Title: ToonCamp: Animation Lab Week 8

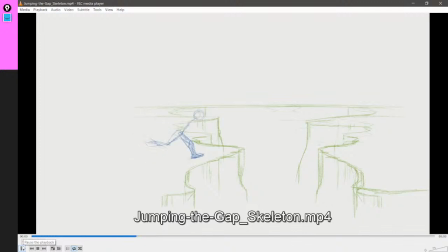(24:56)
But these issues of like spacing, and especially the spacing and not using keyframes, are important to like recognize. I'll say too, even where you had the third keyframe,
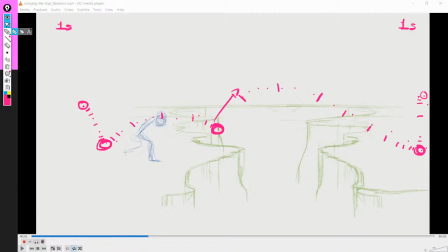(25:13)
initially I had a couple more poses drawn in that area, and it really helped. It really added to the awkward feeling because it felt like the character was trying to explode from the start of the run, and then just really slowing down and coming to a complete halt to bend over for a jump.
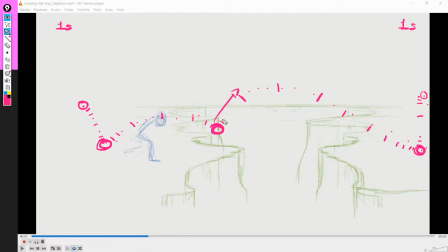(25:31)
So I end up having to compensate and just get rid of a couple keyframes just to try to make it feel
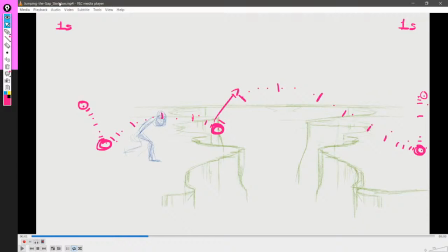(25:39)
more, more momentum, like it's a continuation. Okay, but I think you're not getting a keyframe right.
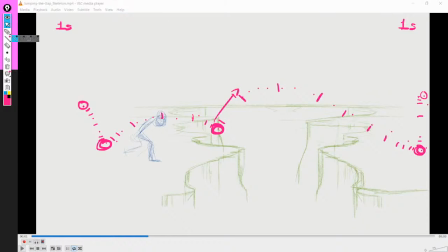(25:50)
Well, I probably didn't get any of the keyframes right. I only No, what I'm saying, it's not what I'm saying. What I'm saying is, I don't think you're getting the concept of the keyframe. The keyframe doesn't need to involve you drawing more frames around the same place.
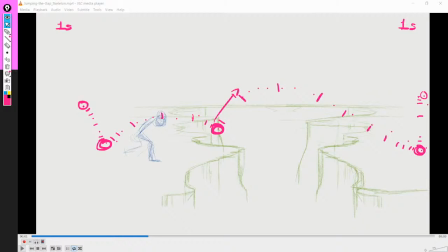(26:13)
Let me bring this one. Nope, not that either.
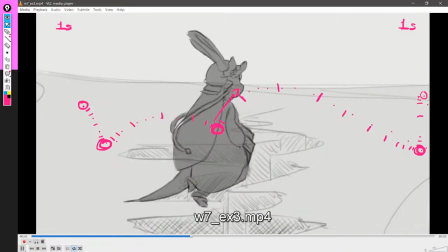(26:18)
You bring this one back. Okay, let's bring this to a close.
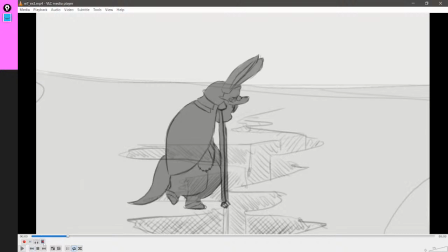(26:24)
So this is a keyframe. Are you gonna move? No, yeah, because obviously there's a little time.
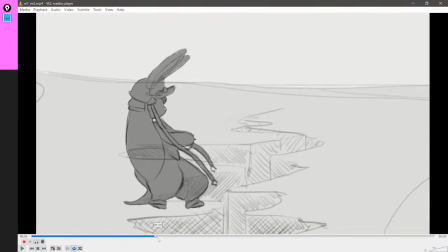(26:32)
And then like it goes out, and this is also a keyframe. And the frame itself holds, like it's the same drawing.
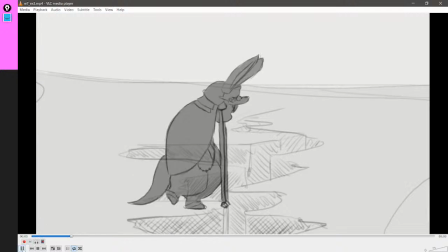(26:45)
It's just there for a little bit longer,
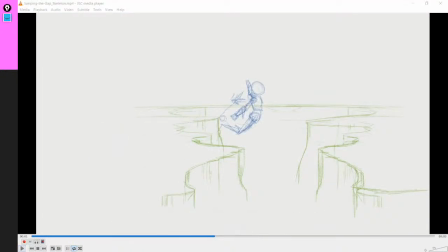(26:52)
And a little bit longer doesn't need to be a lot longer. It can be like 4 frames or 3 frames or however many frames. It just needs to be enough to recognize that something's happening.
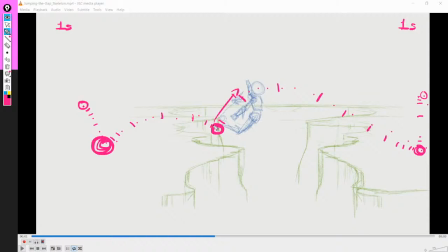(27:07)
This needed to hold for a very long time. This didn't need to hold for a long time, but it needed to hold a little bit, This part, really good. The jump from here to here, really good.
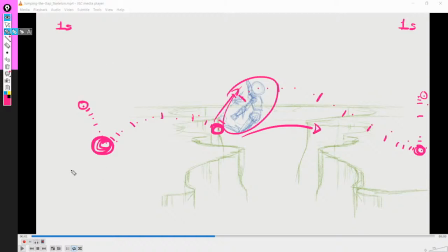(27:23)
I think if you were able to hone in on the timing and spacing of this part, you'd be able to figure out the issues of timing and spacing here. Because I think there are some frames you could cut up here to make the jump faster, and I think that would benefit it.
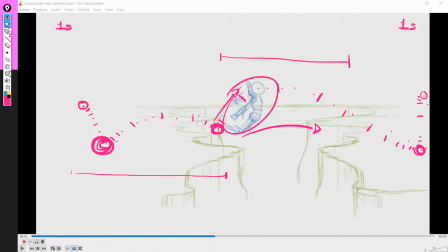(27:43)
But I can't really be sure because the entire thing kind of feels like it's floating on water right now,
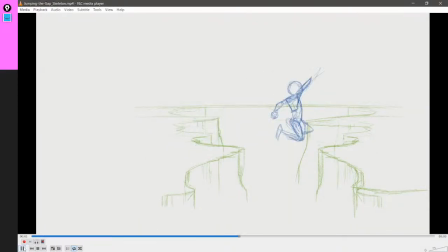(27:51)
Like it's floating in a bit of an ether kind of thing. Like even the running, like this feels like that intense fake run that you can do. I feel that.
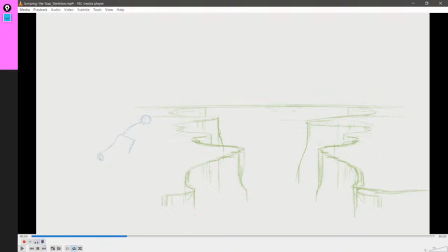(28:11)
Because the feet are lingering way too long, right? Like no, like okay. Let's go back a couple frames.
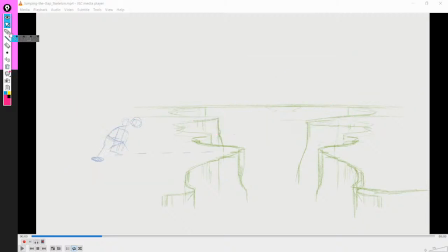(28:25)
Let's clear this up. Here, foot is right here.
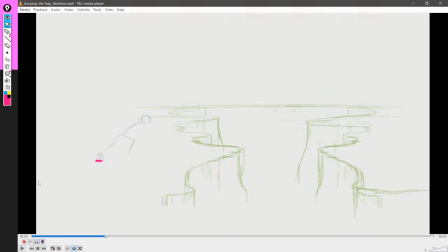(28:30)
Perfect. Next frame. Foot is still right here. It's okay. Next frame. Oh, it was right here.
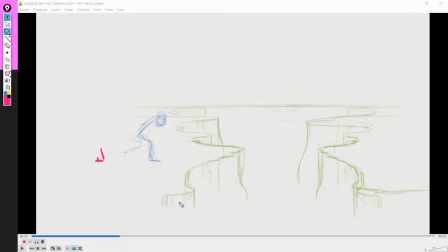(28:41)
Like this is already made a little bit too much, Like I don't think you need 3 frames like this.
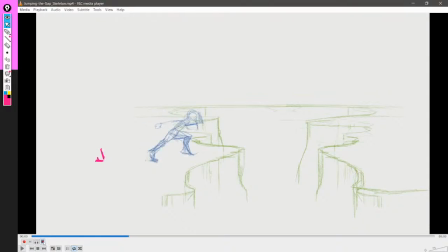(28:50)
This one's coming forward. That one's Give me a very quick second.
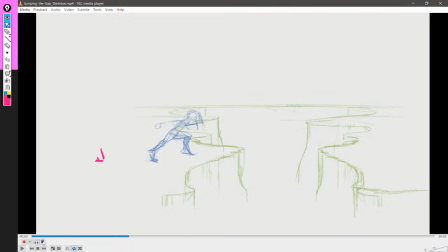(29:11)
Okay, so I'm sorry I interrupted this. I just ran over to the wall and back. Just to like get a feel for how a run happens. And I know why this run is awkward now.
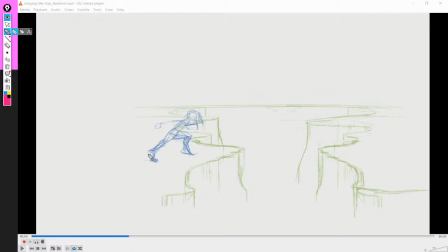(29:31)
Because when you run, you animated a run as you animate a walk. Okay? when you walk, you have foot here, and then the other one does the arc, or actually the arc.
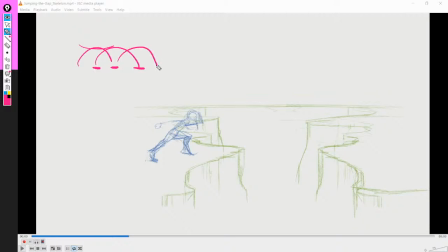(29:45)
And then it stops, and then this one does the arc. And then it stops, and this one does the arc. And that's like how a walk animation goes, right? So this foot here, this one lands, and then this one's going to go like this,
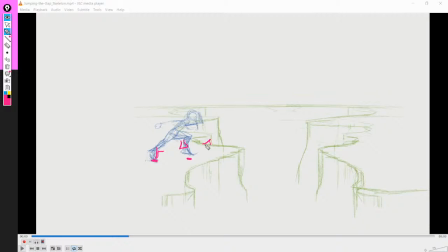(30:01)
and then over, and then like stretching, and then like in the land, right? And then this one here is just going to go like this, and then like this, and then like this. This is how a walk would go, right?
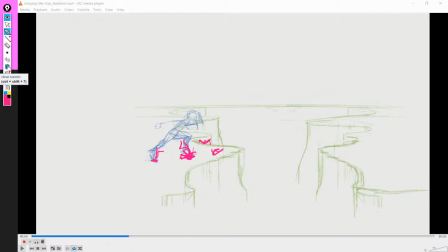(30:21)
That's not how a run goes. When you're running at this intensity, you're making jumps. So this, when you're running with poses, what I'm saying is when these are the poses you're working with,
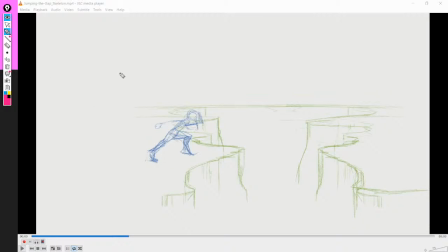(30:37)
like these extreme run poses, what you're doing is you're actually jumping, you're making strides. So this pose here, you actually have like something,
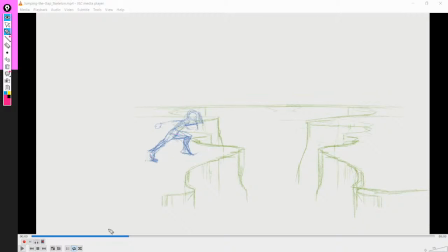(30:55)
Let's go back. Let's go back to the start.
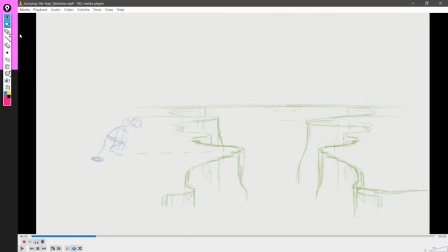(31:04)
Here.
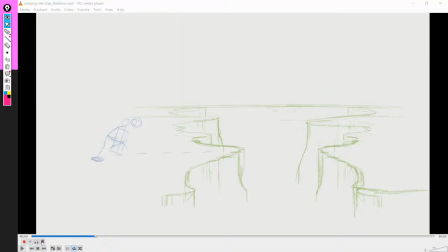Like this frame would be entirely in the air and slightly forward.
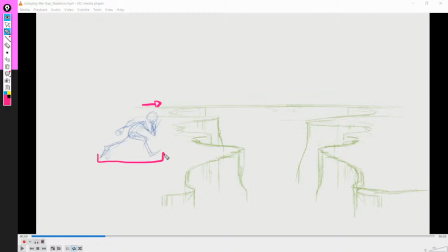(31:18)
Or significantly more forward, because the entire body is in the air for a very brief moment.
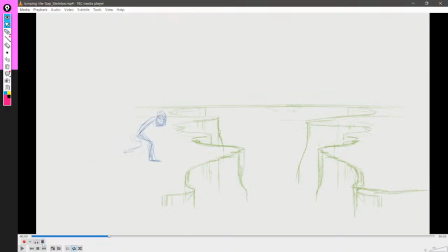(31:27)
And then when it lands back, it's not going to land back here. See, okay, that's exactly it, right? So this is this.
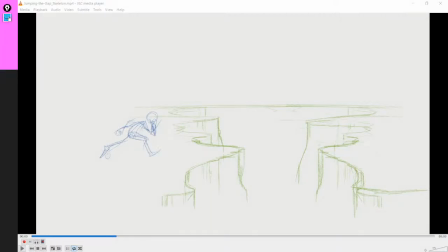(31:38)
This is where the foot is. And then the next frame, the foot lands here. This is how you would do a walk, but for this run, the foot would land like here, you know? Because you're moving forward, you're running with a lot of intensity.
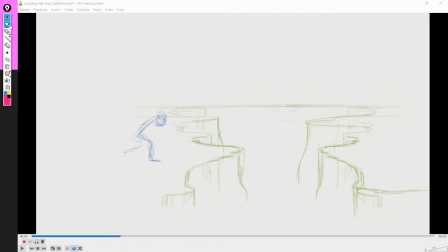(31:59)
You can feel these things out by running. I mean, for what it's worth, when I was prepping, even in class, when I was prepping my own little jump animation,
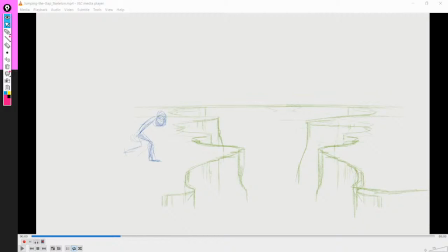(32:11)
one of the things that I did is I got up and I just like jumped over a little carpet that I have to like get a feel for how that would go. Like how would I move the arms? What would my legs be doing? Like all those kinds of like little things. You can do that. You can even record yourself doing the actions if they are really complicated.
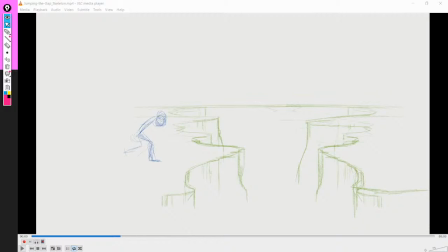(32:30)
That's very common in like even large productions. There are published recordings of like animators acting out expressions and scenes for Arcane,
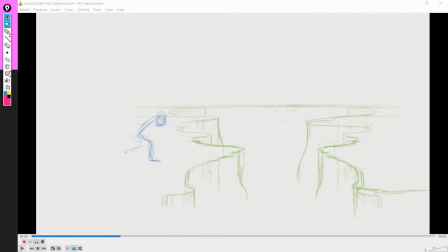(32:44)
for example, and it's really, really interesting. Because that show has a lot of really amazing animation. But yeah, these are things that you can definitely catch.
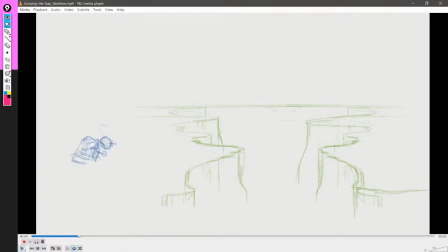(32:56)
Like the fact that this run feels like a walk, and that's because it's animated like a walk.
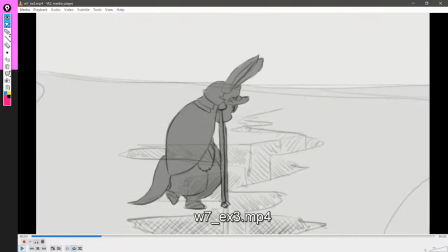(33:03)
Like it should be so much faster. Let me get rid of this.
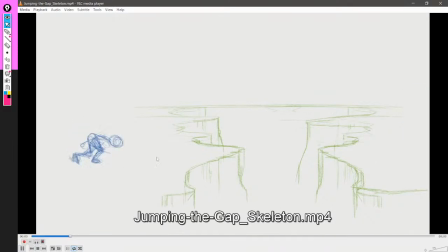(33:08)
Like you could make the entire movement in like 2 steps instead of taking 3. It's 1, 2, 3. You could do like 2, 1, 2, and then you would jump. You know.